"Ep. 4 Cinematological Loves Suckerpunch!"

Please rise for our glorious leader. Hello. Hello. I stand before you injured in body, spirit, and pride. But through the power of the cinema and the love of the church, I persevere. The work continues. We are united in a common cause. Perhaps it is fate that this day in the middle of January, we're once again fighting for our freedoms. Not the freedom from tyranny, persecution or oppression, but from movies that suck. We are united that we want to love bad movies and deny guilty pleasures. And should we win the day, perhaps this day in the middle of January, for the day that the world cried out in one voice, we will not go silently into the night. We will not vanish without a fight We're going to move on We're going to survive For today, we celebrate Sucker Punch
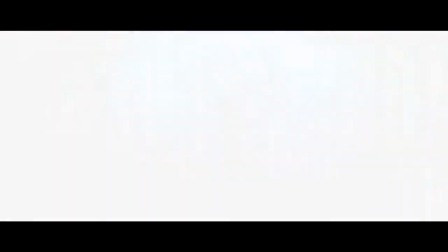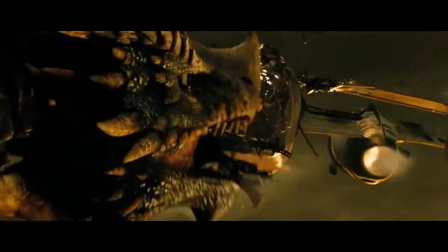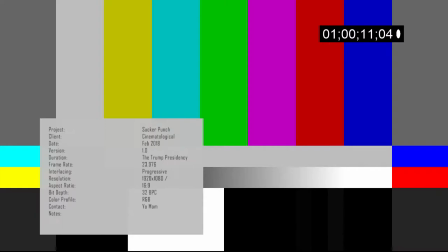Out of the gate, I'm going to address some valued feedback That this needs more jokes And I need to modulate my voice more As monotone is my default speaking voice It is clear, also, that this is a script And so I will be completely improvising this episode This
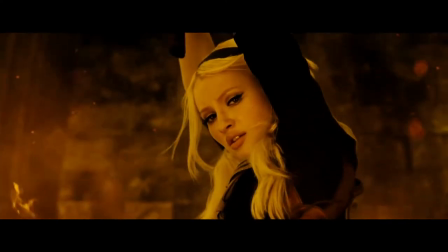month's object of worship the mistakes weaponization for empowerment,
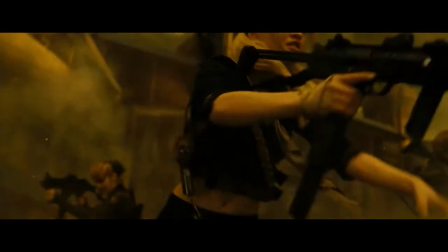and Jon Hamm picks a nose. I unironically love this movie, and I'm going to make you love it too.
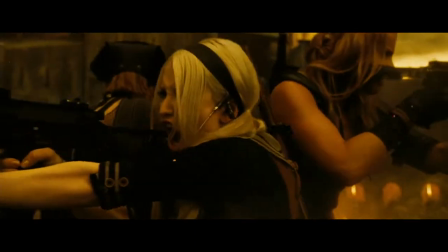This is Sucker Punch.
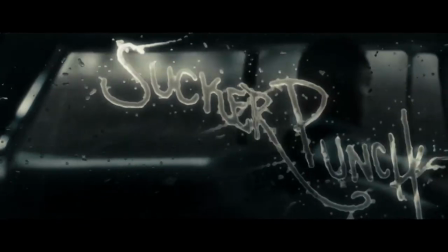Sucker Punch is a 2011 release from Zack Snyder, the much maligned director of part of Justice League.
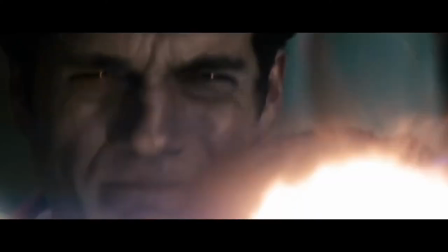All of the murder of Batman and the murder of Superman and Dawn of the
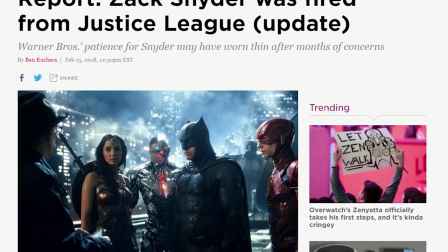Dead. that last one appropriate given his career ba-boom
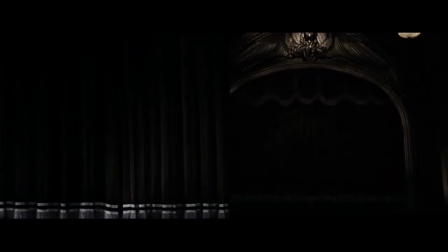nope not gonna do that opening with a proscenium not unlike the beginning of superman the movie it establishes visually that the film is a fantasy and lowers the bar
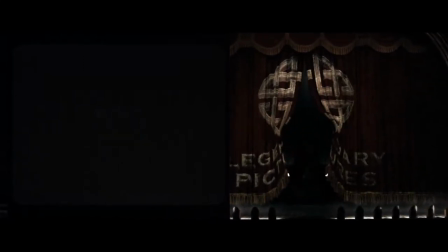of verisimilitude gives the audience permission to suspend their disbelief early on and allows snyder to stylize his heart out sucker punch is a simple
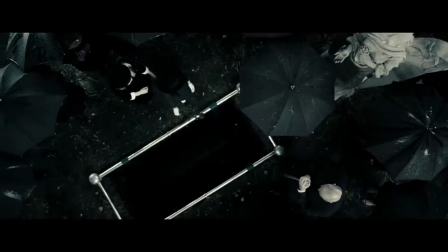story told in a complicated way set in an ambiguous time frame around the 1960s emily browning's baby doll is a 17-year-old who,
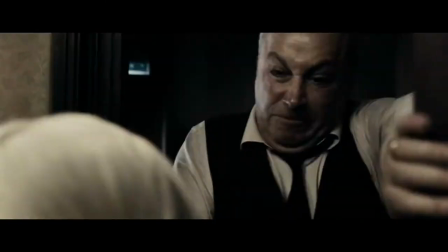after the sudden death of her mother, is left with only her younger sister and her rapey drunk stepfather.
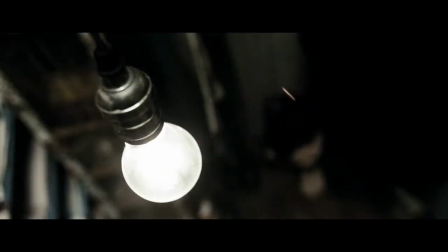Bursting with rage that the estate has been left entirely to the daughters, he attacks first Babydoll and then the younger sister.
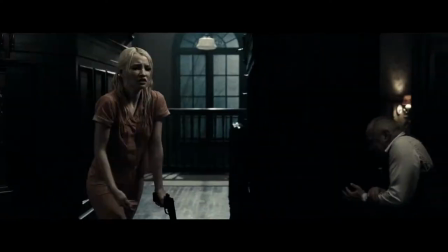This culminates in an armed Babydoll attempting to shoot the stepfather only to kill her sister.
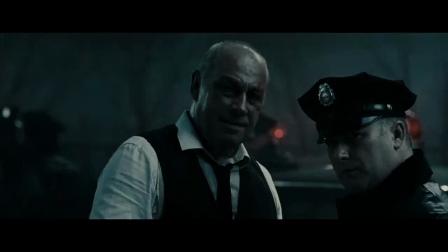Police are called in and he has Babydoll committed to a mental institution while the crime is investigated.
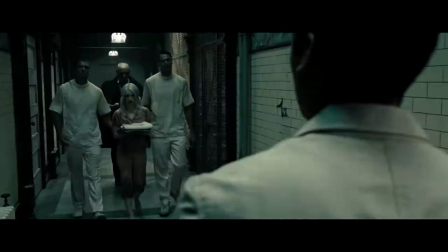He then pays a bribe to have her lobotomized during her stay to ensure she can't testify against him.
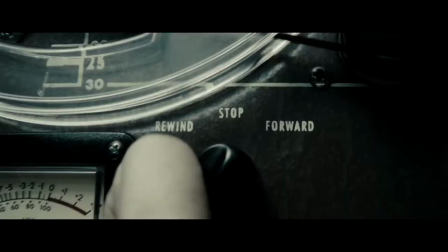This film sets a clock right up front. She has five days to escape.
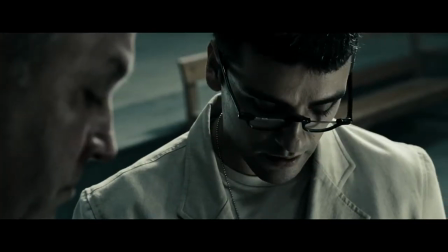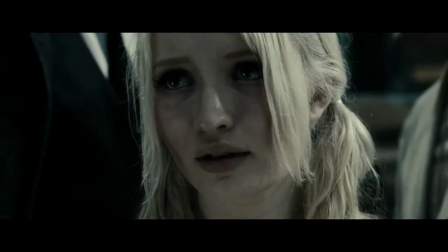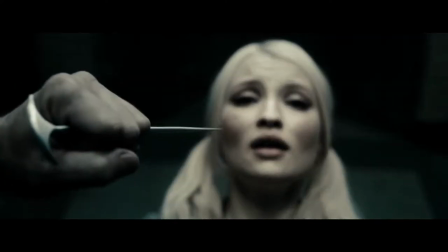Sucker Punch is about the moment between life and death, consciousness and unconsciousness, fantasy and reality.